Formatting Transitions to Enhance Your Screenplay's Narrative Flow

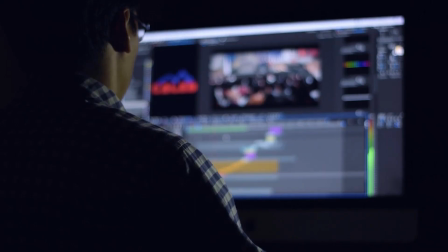0:00 Shots tell the director how to shoot a scene, while transitions tell the editor how to change from one scene or shot to the next.
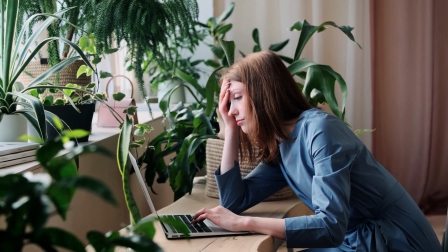0:05 And just like with shots, writing transitions into your screenplay is likely to overstep your responsibilities and clutter your script with jargon that hinders the reading experience. But there are always exceptions to the rule, so let's talk about the options you do have for transitions and how to format them. Your entire script can be written without a single transition. In fact, the majority of scripts I read have zero or just a few.
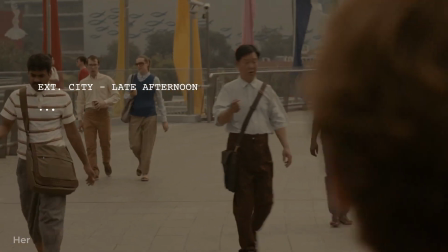0:24 That's because when no transition is included before a new scene heading or shot, a basic cut is assumed.
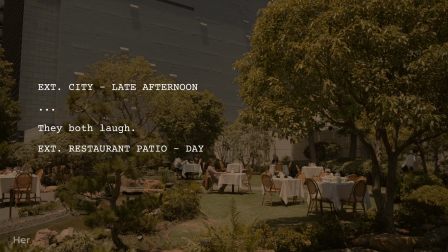0:30 They both laugh. Exterior, restaurant, patio, day. A cut is just an instantaneous change from one scene to the next.
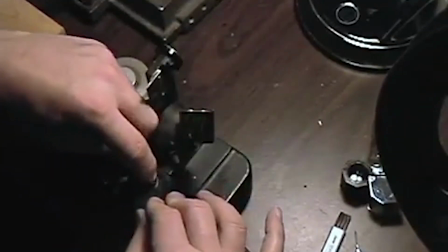0:38 In the early days of analog film editing, the actual strip of film would be literally cut at the end of one scene and spliced with the beginning of the next.
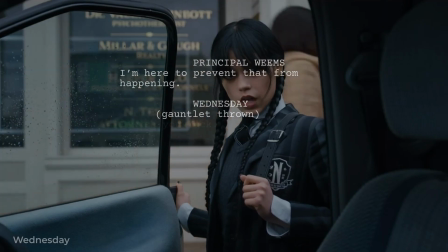0:46 If you want to explicitly include a cut between the scenes in your script, you'll need to write the transition, cut, or cut to, double line space before the new scene.
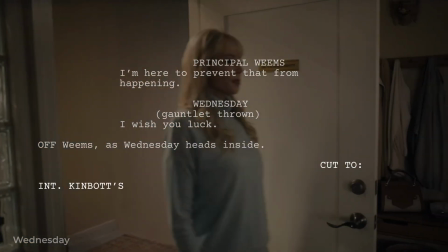0:55 Cut to. Interior. Kinbot's office. Jericho. Day.
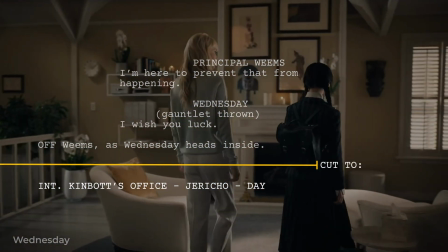1:00 Transitions traditionally either begin six inches from the left edge of your page, or are right aligned to your page margin or set about a half inch back.
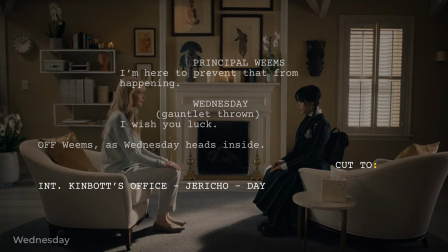1:07 As you may have noticed, transitions usually end in a colon, though there are some exceptions we'll cover later in this video.
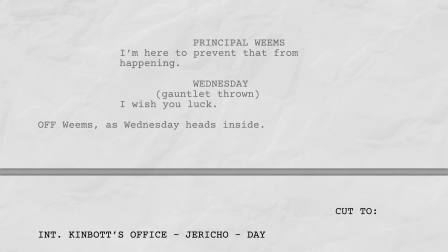1:13 While transitions can be the last line on a page, they should never be the first. You might remember that leaving a scene or character heading alone at the bottom of a page is known as widowing. When an element begins a page that should actually be attached to something on the previous page, it's referred to as an orphan.
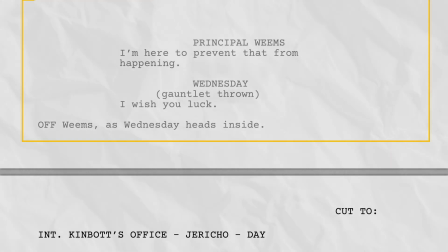1:28 The transition is an orphan here because it should remain attached to the scene it's transitioning away from, and just like with widows, you can easily fix them by adjusting where you page break. But if a cut is already implied, why use one? Truthfully, you probably shouldn't.
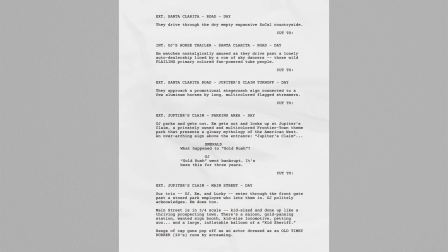1:42 But some writers include them to adjust the pacing and rhythm of a scene, increase the white space, or really emphasize the end of a scene. But there are usually better ways to do this with narrative description, and if that's not enough, then you might be better off with a more specific transition than cut 2.
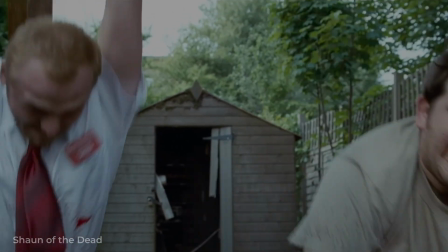1:57 You could use a hard cut or a smash cut for discordant or jarring changes between scenes. Smash cut 2.
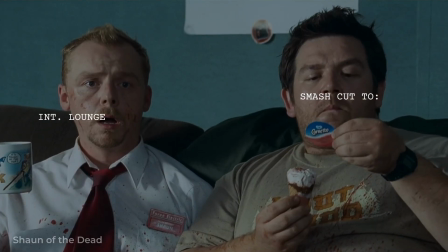2:04 Interior. Lounge. Day.
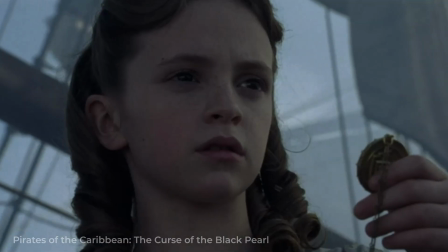2:06 Or you could use a match cut, which is a stylistic cut where the image, action, sound, or anything else matches from the first scene to the next.
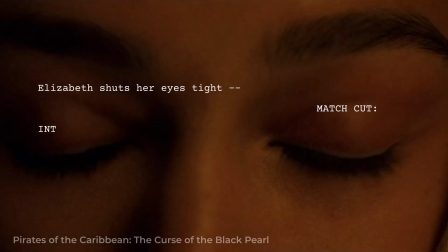2:13 Elizabeth shuts her eyes tight. Night. Match cut. Interior. Governor's Mansion. Elizabeth's Bedroom.
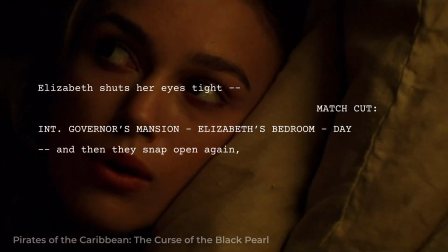2:19 Day. And then they snap open again, startled wide with fear.
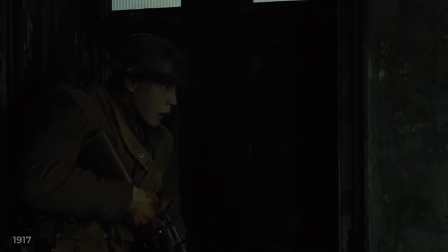2:23 Or a cut to black or any other color can be used stylistically for moments like a character being knocked unconscious.
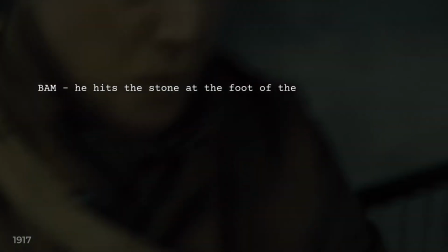2:30 Bam. He hits the stone at the foot of the stairs and… cut to black.
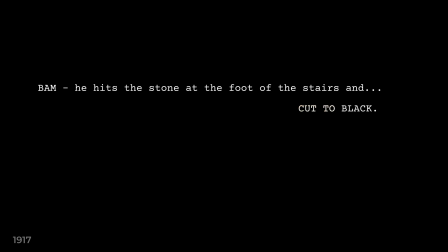2:34 But a quick note here, since transitions like cut to black already include both the transition and what's being transitioned to, they don't require a colon, and you often see them with a period instead.
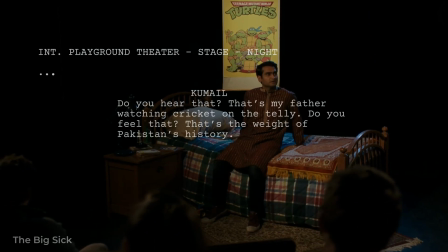2:43 There's also a rarely used cut called a time cut that's supposed to emphasize the time passing between shots, but it's a pretty odd transition.
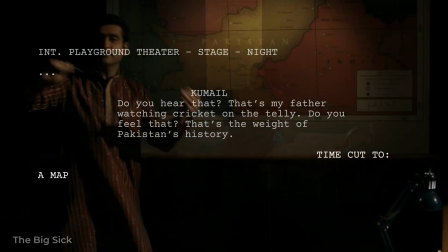2:51 Time cut 2. A map of Pakistan is behind Khomeo.
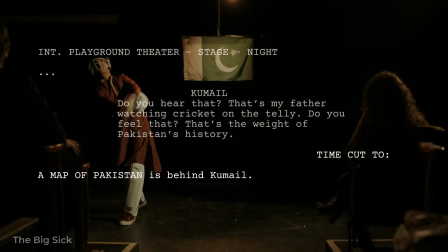2:55 It's most often used without a scene heading because it usually advances time without changing the general camera placement, location, or time of day elements in the scene.
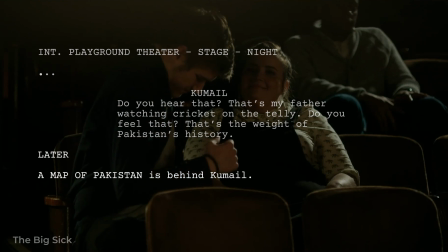3:04 In that way, it's a bit like when we use later as a secondary heading, but later without a transition implies a standard cut,
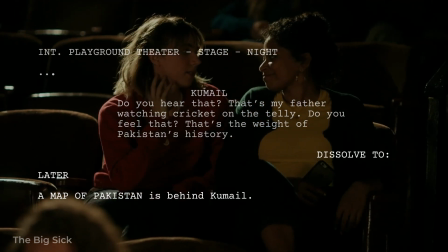3:10 so a time cut is really just shorthand for something like Dissolve 2, later, which means a time cut isn't usually a cut at all. A dissolve is a more stylized transition that can help indicate things like the passage of time we just saw, or something like a character daydreaming.
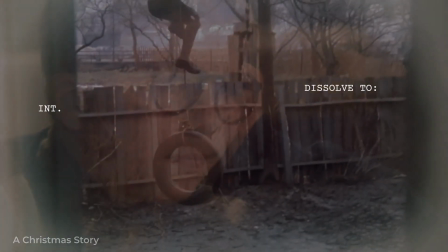3:25 Dissolve 2, interior, Ralph's kitchen, day. But there are even more extreme transitions like iris, iris 2, exterior, courtyard, day.
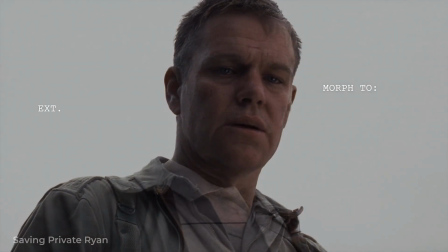3:37 Morph, morph 2, exterior, Normandy American Cemetery and Memorial, day.
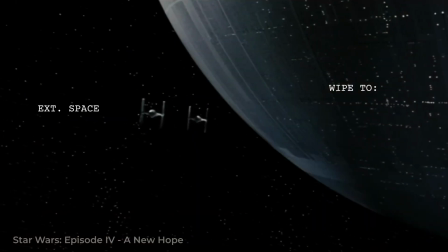3:44 And wipe, wipe 2, exterior, space. But in practice, you're almost always better off leaving these out of your script. In fact, any time a transition is already obvious from context, doesn't enhance the character's plot or theme,
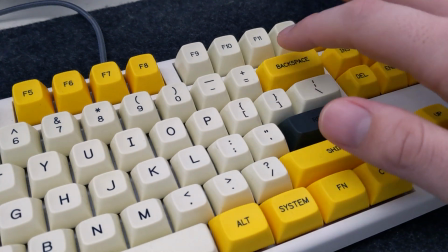3:58 or isn't necessary to make sense of things, you shouldn't explicitly include it. Instead, just leave these decisions to the director and the editor.
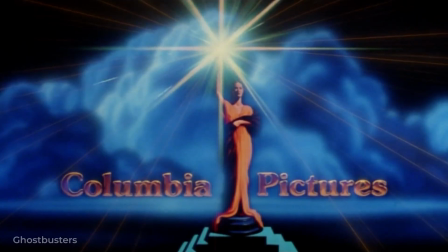4:05 It's their jobs, not ours. But there is one kind of transition you will commonly find in scripts.